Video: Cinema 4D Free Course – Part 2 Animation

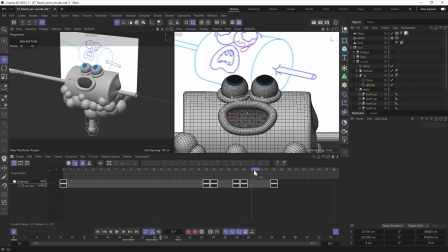(37:12)
The next key pose will be in frame 25. I'll just reuse the frame 28 and adjust it a little using sculpting tools.
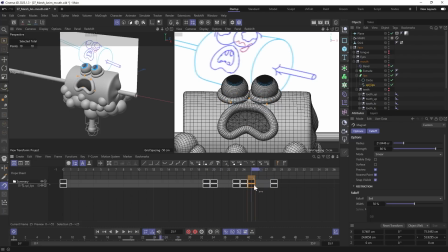(37:31)
I also want to make a little overshoot before frame 28. For this, I'll duplicate it and slightly push the corners of the mouth down.
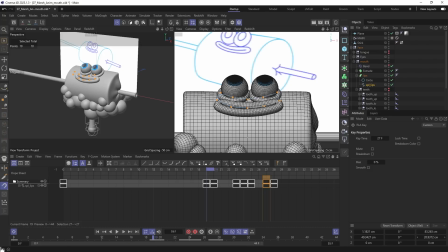Let's see how it looks.
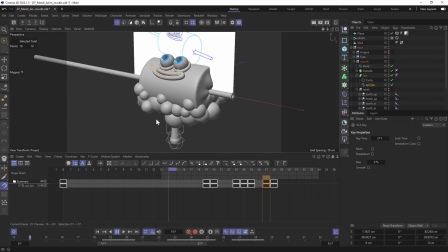(37:56)
I have such a draft animation, looks nice in general.
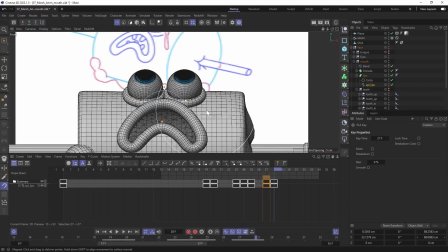(38:01)
I just want to tweak some poses and then we'll move on to the next keyframe. Here I'll speed up the video. I'll just refine some shapes to make it smooth and to achieve smooth transitions between frames.
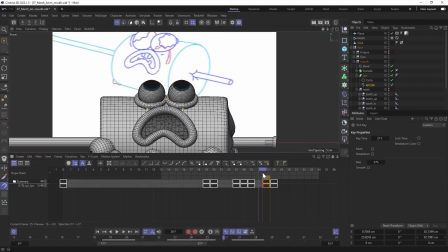Sometimes I shift some frames in time to achieve a nice rhythm.
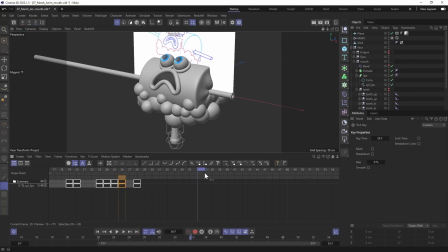(38:35)
The next key pose is when he starts to scream. It's about 38.
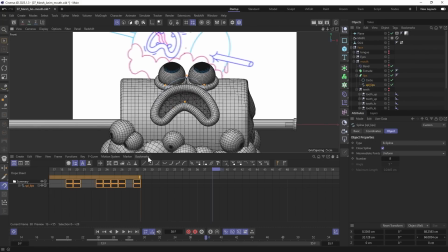(38:42)
The same here, just make a pose and set a keyframe.
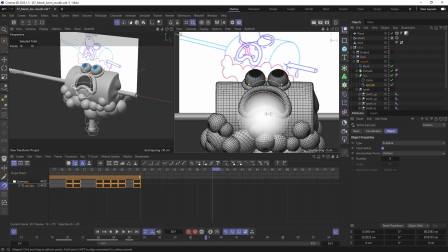Let's see in which frame there is still a pose from the frame 28. It is about 35, so let's duplicate it here.
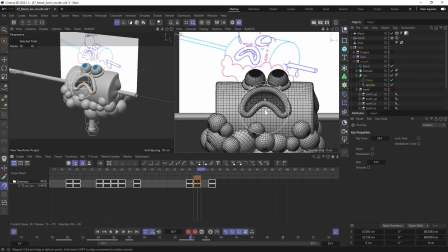(39:00)
And also duplicate it into 36 to make a little anticipation before he starts to scream. Update the keyframe. And I'm gonna tweak all poses a bit.
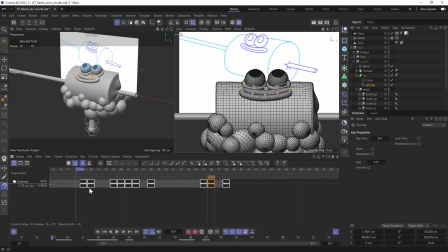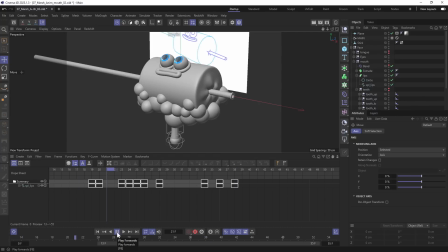(39:21)
After some tweaks, I got this animation. Let's analyze it a bit. In frame 19, I have neutral pose. In next frame, we got some anticipation, the mouth tightens, and the tension builds up to the frame 23.
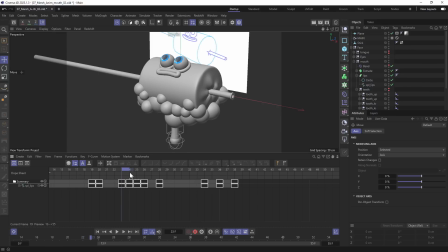(39:38)
And when we get to the frame 24, it instantly opens. After that, the corners of the mouth go down, then it bounces up a little, and we got to the keyframe in frame 28. Then it keeps this pose up to frame 34.
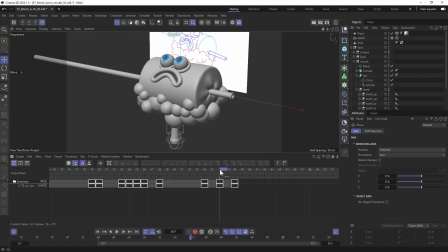(39:54)
A little anticipation in frame 36, and in 38 he starts to scream. I also want to add some shaky motion to the lower lip when it screams. I'll just select the bottom points and shake it like this.
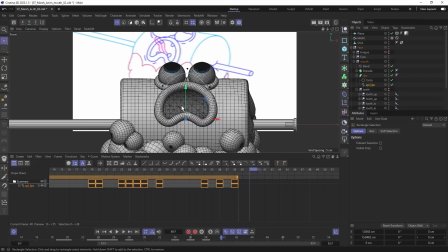(40:10)
Just move it up a bit, then set a keyframe. Now we have two keyframes, and we can just select them and duplicate a few times.
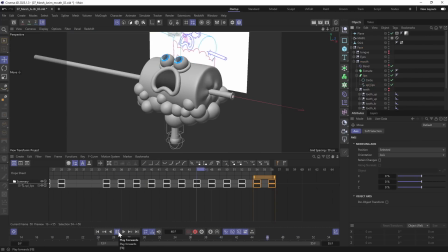(40:28)
I like the way it looks in general, so I'll leave it like this for now. Now let's enable teeth and see what happens to them. It looks good almost everywhere. The first thing that I want to do is to scale them down a bit. If you remember, we need to select not nulls but geometry.
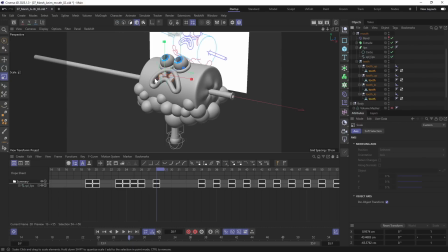(40:49)
I'll switch to object mode, then activate scale tool, and to scale them individually enable this checkbox. On reference, on the lower jaw we have 3 teeth. So let's duplicate one of them, and I'm gonna call it tooth low mid.
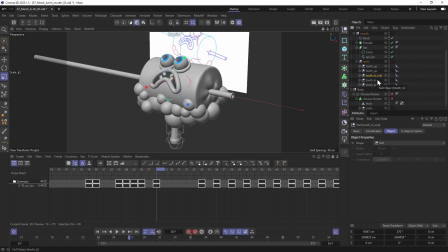(41:09)
Then go to Align to Spline tag and adjust its position. Next I'm gonna fix all positions and orientations of all teeth.
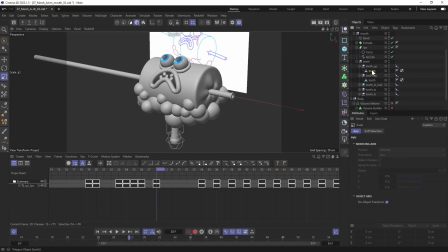(41:22)
Just remember to rotate geometry, not nulls. And to move it along spline, use Align to Spline tags. Notice that I adjusted for the frame 28.
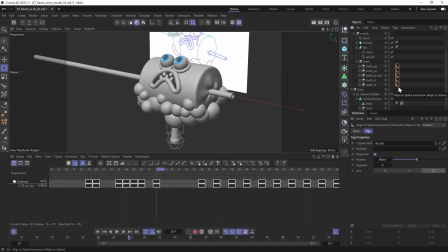(41:39)
That's why let's select all Align to Spline tags and animate the position in this frame. Now let's see how it looks in other frames. In 25 it looks awesome. That's why we can set a keyframe here, and we need to fix the frame 24.
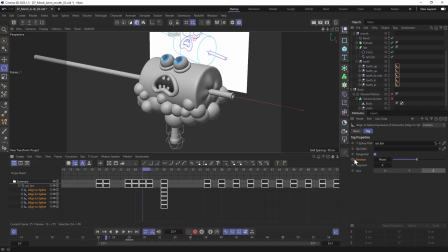(41:59)
Let's set a keyframe at frame 25, then go to frame 24, and looks like we need to fix not only position but also orientation. Let's fix positions at first. Don't forget to set a keyframe after you made some changes.
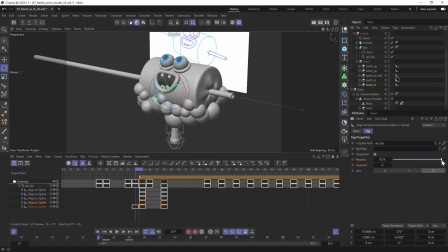Now we're gonna fix the orientations. Let's select the geometry and figure out the axis of rotation we want to fix.
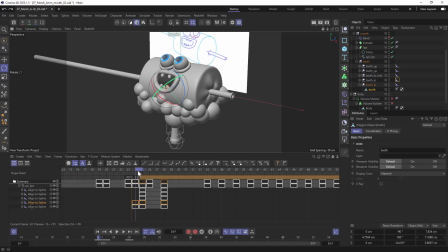(42:31)
But before we fix it, we need to set keyframes on those frames where we already happy with the orientation. We're gonna rotate along this blue axis, which is B. So before, let's go to frame 25 and set a keyframe here.
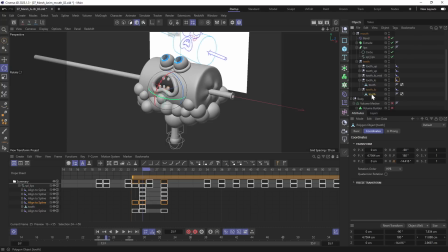(42:50)
And then do the same for all the teeth we want to fix. After that, I can go to frame 24, rotate it the way I want, and set a keyframe.
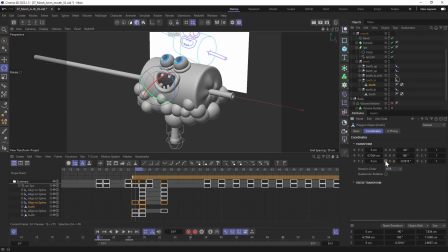I'll check other frames, and in my case, everything looks good.
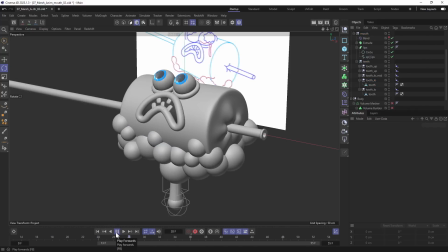Now we're gonna animate the tongue. It starts to appear approximately in 37-38 frame.
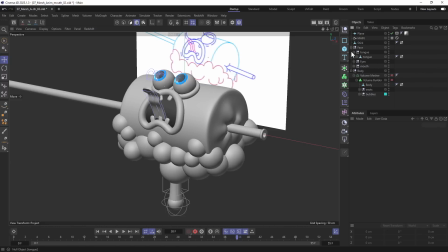(43:33)
Now let's make it visible, and at first I'll select the null and adjust its position and orientation. In my case, it already looks quite good.
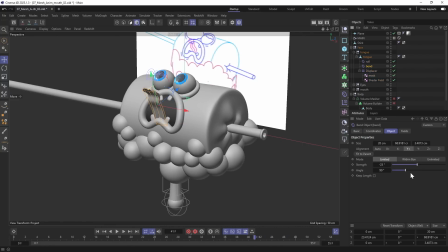(43:51)
After that, I'll tweak the bend modifier to give it organic shape. I'll temporarily disable displacer, and we're gonna animate roll along y-axis to make it roll out.
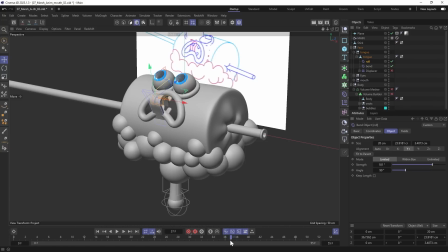(44:08)
First, let's create a keyframe for the final pose when it's unrolled. I'll do it in the frame 40. Now select roll and set a keyframe for coordinate y. It will start to roll out in frame 38, so adjust the y coordinate and set a keyframe.
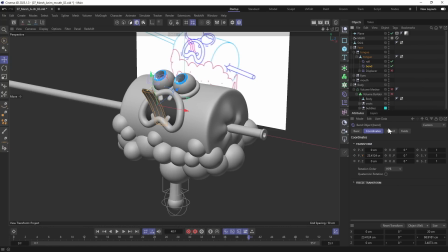(44:31)
I also want to animate bend strength to add a little secondary motion. I'll slightly unbend it in frame 40 to make a little overshoot. In the frame 38 it will be curved inward. And in 42nd frame it will get the final pose.
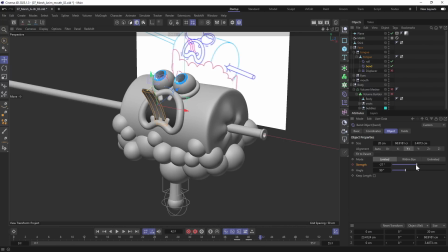I'll make bend and roll invisible and enable displacer.
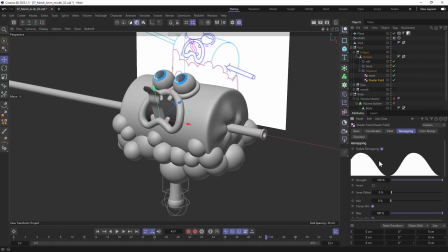(45:09)
Select a shader field which is responsible for the waves and will animate spline offset. I'll speed up the video and I'll just set 2 keyframes and pick such values so that I like the animation.